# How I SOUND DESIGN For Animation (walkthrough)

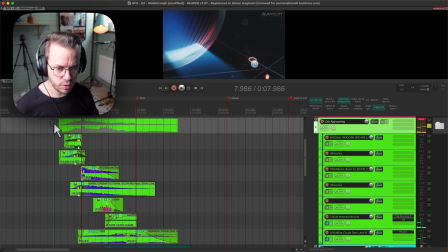So all together one more time. And all of this is just edited, designed sounds from Boom,
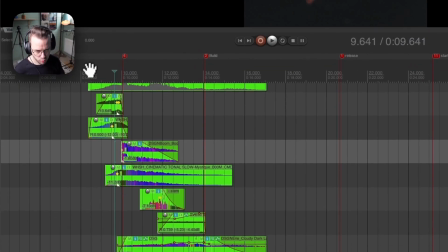basically, from Arcane Forces and Boom 1, and also from Cinematic Motion.
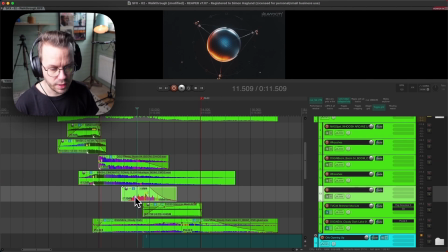And I have redesigned them, and I have like resampled them and repitched them a little bit, did a bit of automation, but it's basically most picking your sounds, edit them and layer them together to create the motion and the feeling that you want,
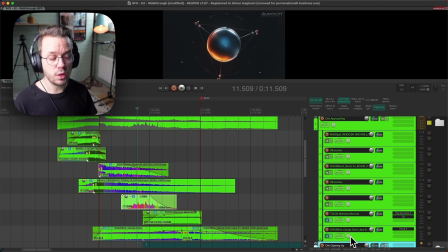basically. And after this, we're picking up even more speed when we're going into this orb opening up scene.
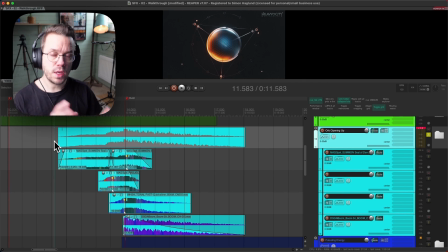So now we're getting into even more energy territory. We're basically building it up from the ambience first signature sound to the like a little bit more with the orb approaching, but now we will like basically split the orbs,
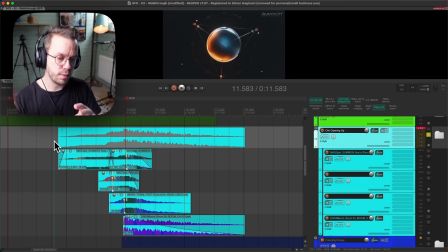and we will have a bigger impact of it that complements the different other stuff and also contrasts it. It's like a stairwell of dynamics. So we start really slow, building up, and then we'll continue building up into a release part where we have the second signature sound that comes a little bit further down the line.
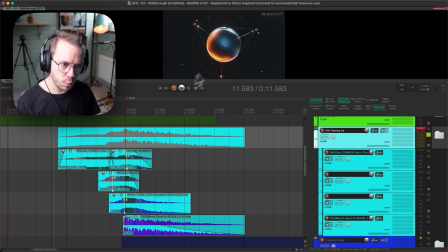But this is just a part of this building up the energy in it, and we will continue to complement the visuals with the design. So this part sounds like this. So it's this massive ripping impact that we have in the middle here.
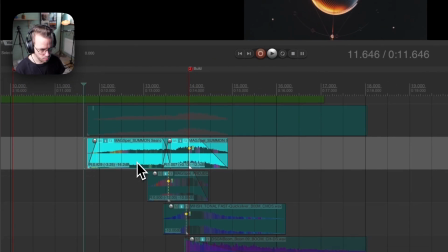So these are edited more boom sounds, but they complement each other.
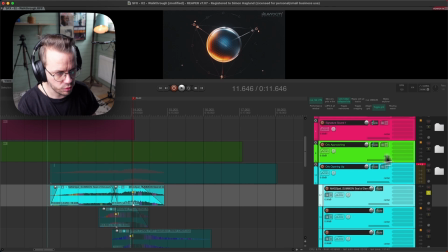So we have this coming in the beginning with this build up that's also supported from the tails of this orb approaching tails here.
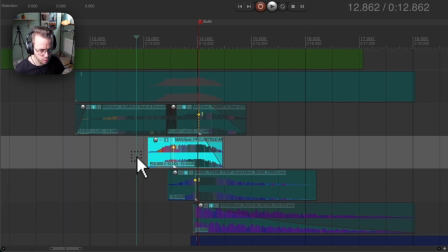And then we have a different impact coming in here, a different here, and a sub boom here.
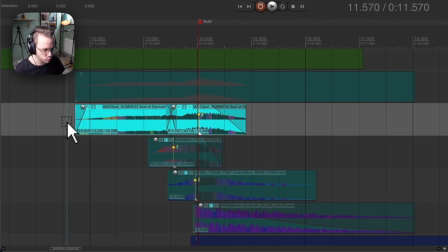So let's listen to them one by one.
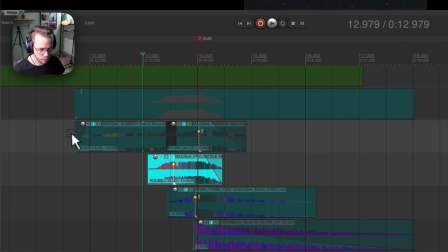And this one. So this has more of a tonal character.
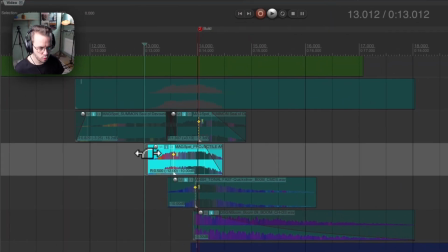And this is more of a noisy character.
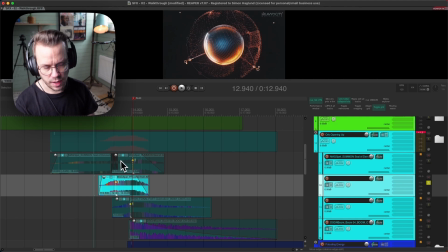And this comes in with a ripping energy just in the end, where and not in the beginning, so they don't collide there.
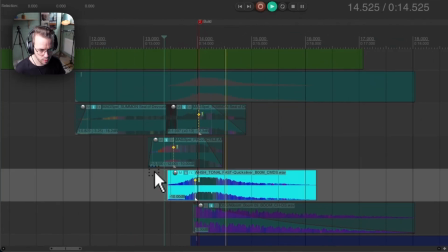And then we have this one that doesn't have that impact.
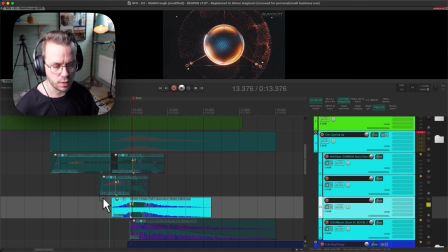It has more of that stereo energy that comes in, and we have the low sub boom here.
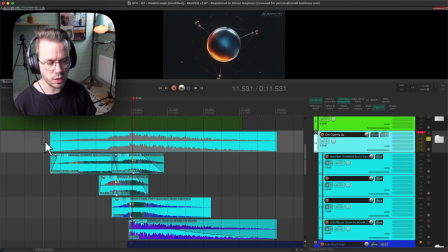So it's a lot about picking your sounds and make them work together and complement the story of what you're trying to tell and the visuals. So listen back to them together.
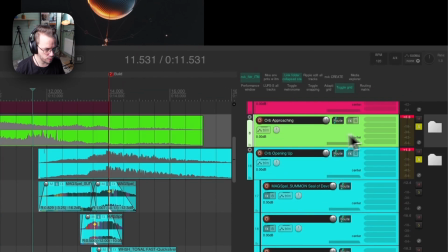And if we listen to that together with the orb approaching scene, so we get the full scene together.
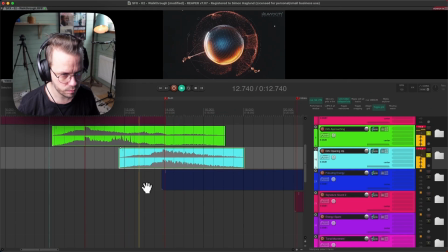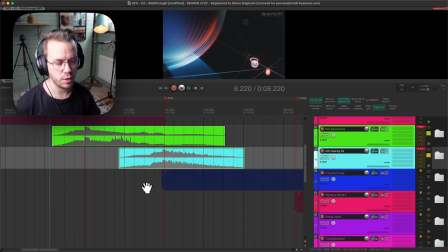So they work really well together, but it just builds up on that energy. And next part after here, we have some pulsating energy.
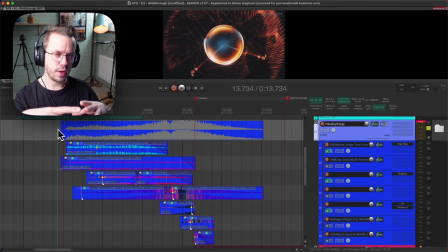So this pulsating energy part is almost like a little bit of a plateau, and then we just ramp it up. So we kind of lure the audience a little bit. We had this ripping energy, and then we take one step back, and we just to have something to build from, to move it up into the next big one.
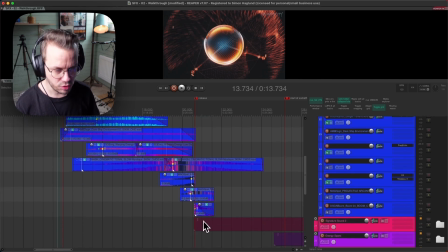And that's where we play the next signature sound. And we will see that in the visuals too.
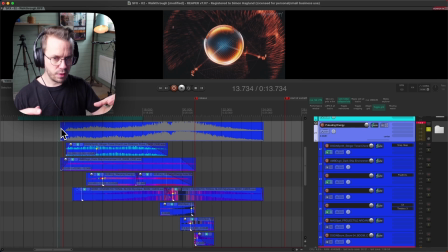We had a like split of atoms basically, and then we have like almost a little bit of silence and a little bit of peace, and just everything stands a little bit still, and then we see all these like pulsating small circular movements,
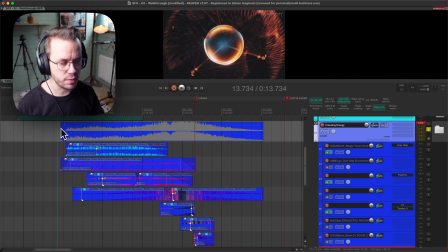and then everything starts to pick up, and we just ramp into this big next hit basically. So let's take a listen to it, and we just go through the layers.